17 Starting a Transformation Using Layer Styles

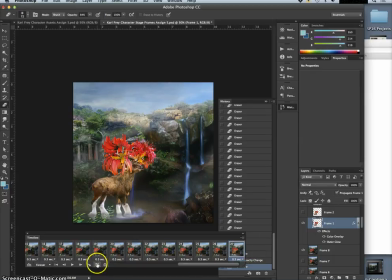12:28 So a change is beginning. Okay, now start a new frame. And I'm going to move these effects now to my next frame. I've already got them built into this frame, so I'm good.
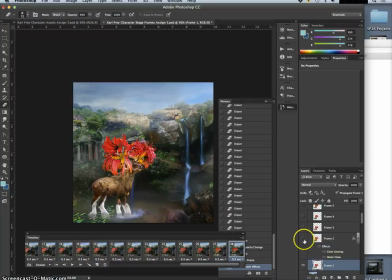12:46 Now I move those effects to frame 2. I take its opacity up.
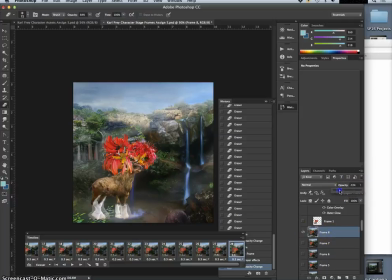12:59 And I start to fade this one out even more. And this is how I'm keeping the water going.
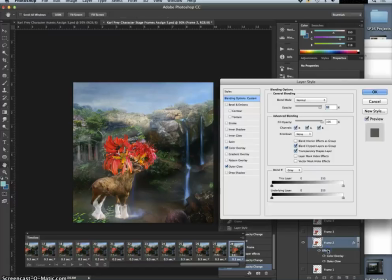13:10 By changing these backgrounds. And now this time I take the effects and I push them a little bit further in opacity.
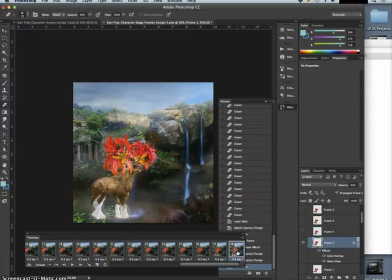13:20 You don't even need to be that exact about it. So you see what's happening? Goes from there to there to there, starts to glow. Starts to glow more. And I'm going to erase those feet out as well.
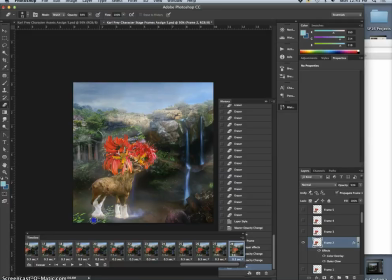So it still looks like a little bit like it's in the water. Yeah.
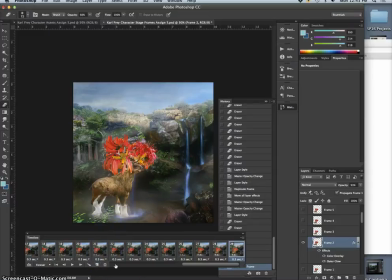13:59 Okay, now make a new frame. Move the effects to frame 3. Shift this opacity back down even less.
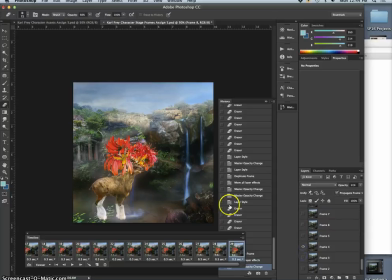14:16 And change this again. So now I'm going to rely on that background cycle with the mist rising. I think that'll be nice. I'm going to erase the feet out on frame 3. Just enough so it still looks like it's underwater.
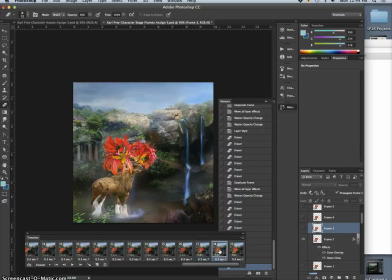14:34 Oh, and then the one thing I'm missing is that I need them to be moving, right? So it's here to here. So let me move this one back a little. It's easy to do. As long as I'm in the frame that I'm affecting.